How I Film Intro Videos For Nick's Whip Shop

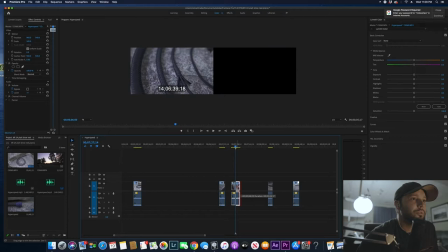(27:39)
there yeah that is what we'll do
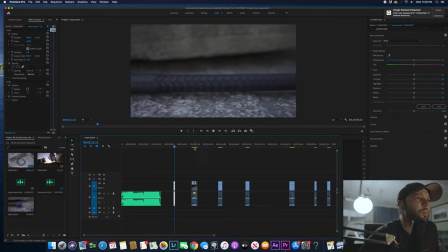(27:45)
so there's two clips there that are going to be joined together in the composition and now let's go back towards the first clip so
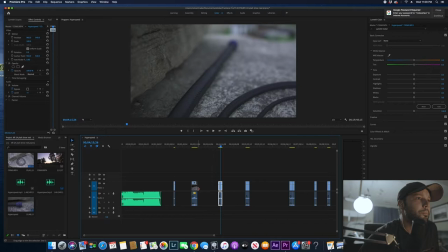(27:53)
there's that one and I think the one that would look good directly after that would be this one so move this over
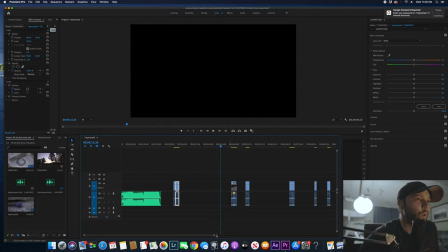(28:00)
here and I'm just kind of compiling these things together just seeing what works together as far as the clips go okay so
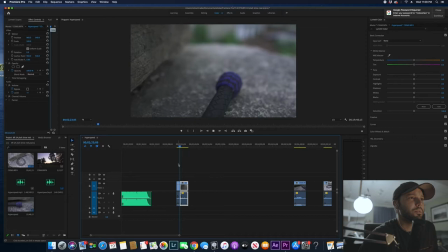(28:10)
here's the first one and we're about to drop these over the music once you get the music playing in the background it starts really opening up the the composition it starts it's like putting uh stain or varnish on a table you just built you know it starts to pop the contrast and everything
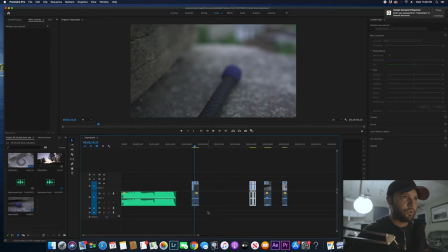(28:28)
just starts to feel great that's the whole point of putting the song in to begin with it helps you once you've established the clips that you want to use it helps you um uh compose really helps me anyway to hear that music is kind of like
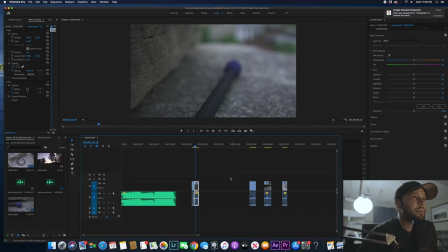(28:44)
it's great alright so the next thing we're going to do is I'm going to take
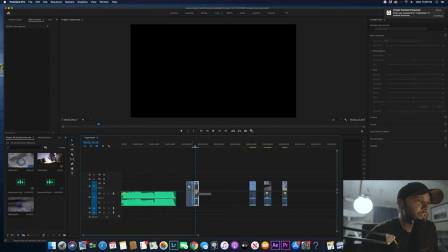(28:51)
those two clips that I think would be good for the beginning and we're just going to actually going to move this out of the way a little bit so it's not interfering with the clip make that bigger so you guys can see it the waveforms and I'm going to move those two groups to the beginning and here and now we'll be able to see this with music.
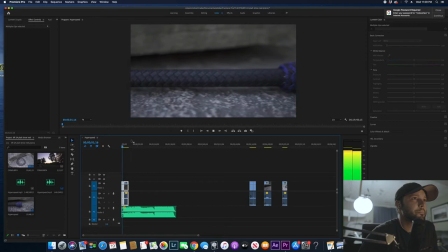(29:08)
Watch this.
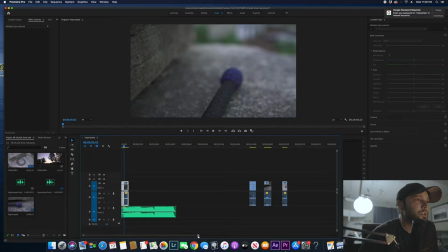Okay, so now I'm just going to trim these up just a little bit to make them fit as if it's two cameras.
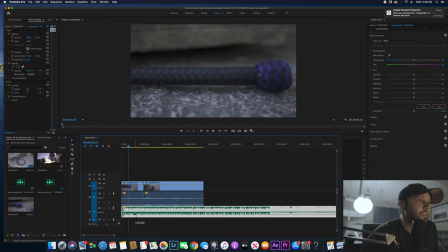(29:20)
I want it to look like I have two cameras going, even though it's two different shots. So we're going to do that, bring down the music a little bit, the volume.
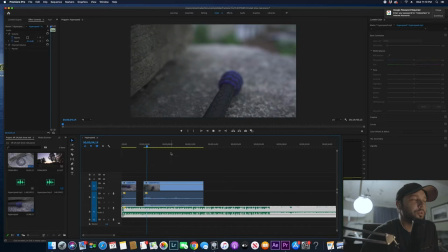(29:29)
Okay, so I think I want that to end about right here so it looks like we have a camera too, and we don't.
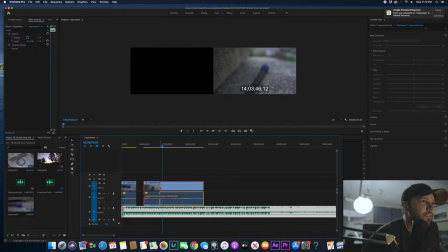(29:37)
So right there, I think we'd be good. So we're trimming off the front of that.
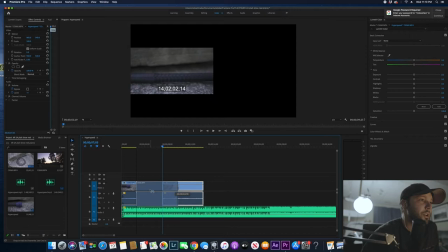(29:42)
We trimmed off the end of this clip and the front of this. So now I'm going to join those two together end to end.
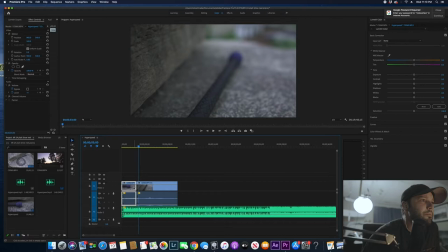(29:50)
And then yet, we want this to be, I think I want this to, let's see how it looks.
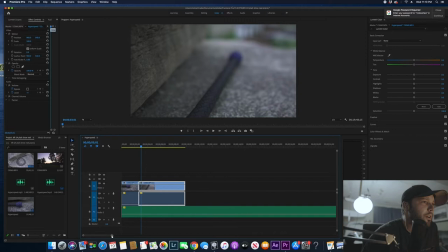(30:02)
That's getting better, but I think we need to trim off a little bit more of that second clip, the beginning, just so it's a more seamless transition.
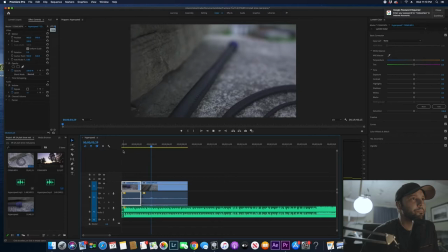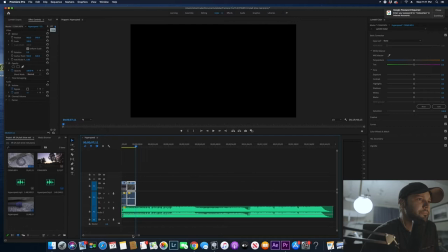(30:26)
Okay, now we'll shave off the end of that because we don't want any particular clip to drag on too long. So now I'm reaching out for my other two clips that I stacked together. I think those would fit well in the sequence next.
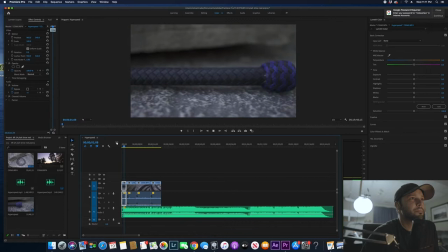(30:44)
So let's see how that looks all together. Trim
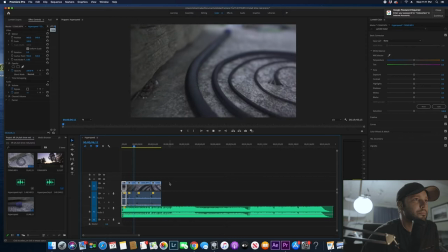off the beginning of that to shorten it up, see how it is again.
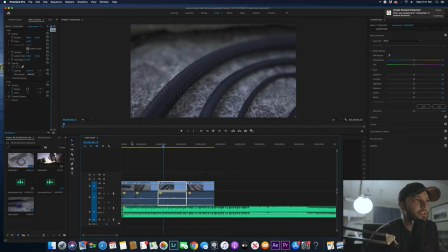(31:05)
Another thing I like to do is I kind of like to transition clips on different hit points of the song, if that makes sense.
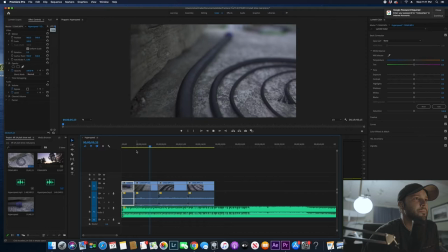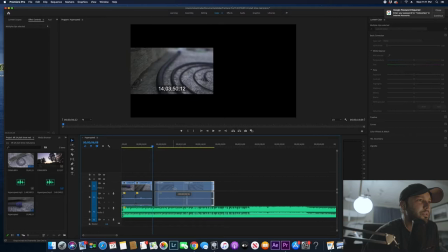(31:20)
So right there would be a good place to introduce the other clip, going with the beat of the song.
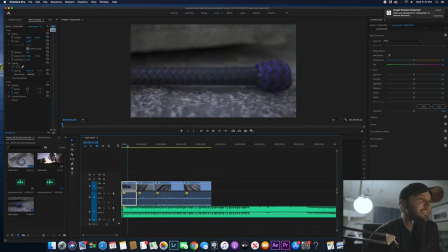(31:30)
And we can do the same thing for that one. Just add that carry out a little bit more, just for the sake of being on beat with the song.
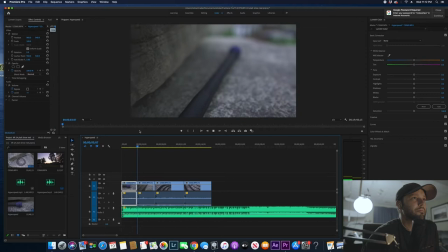(31:38)
I think that adds a nice little thing to the video.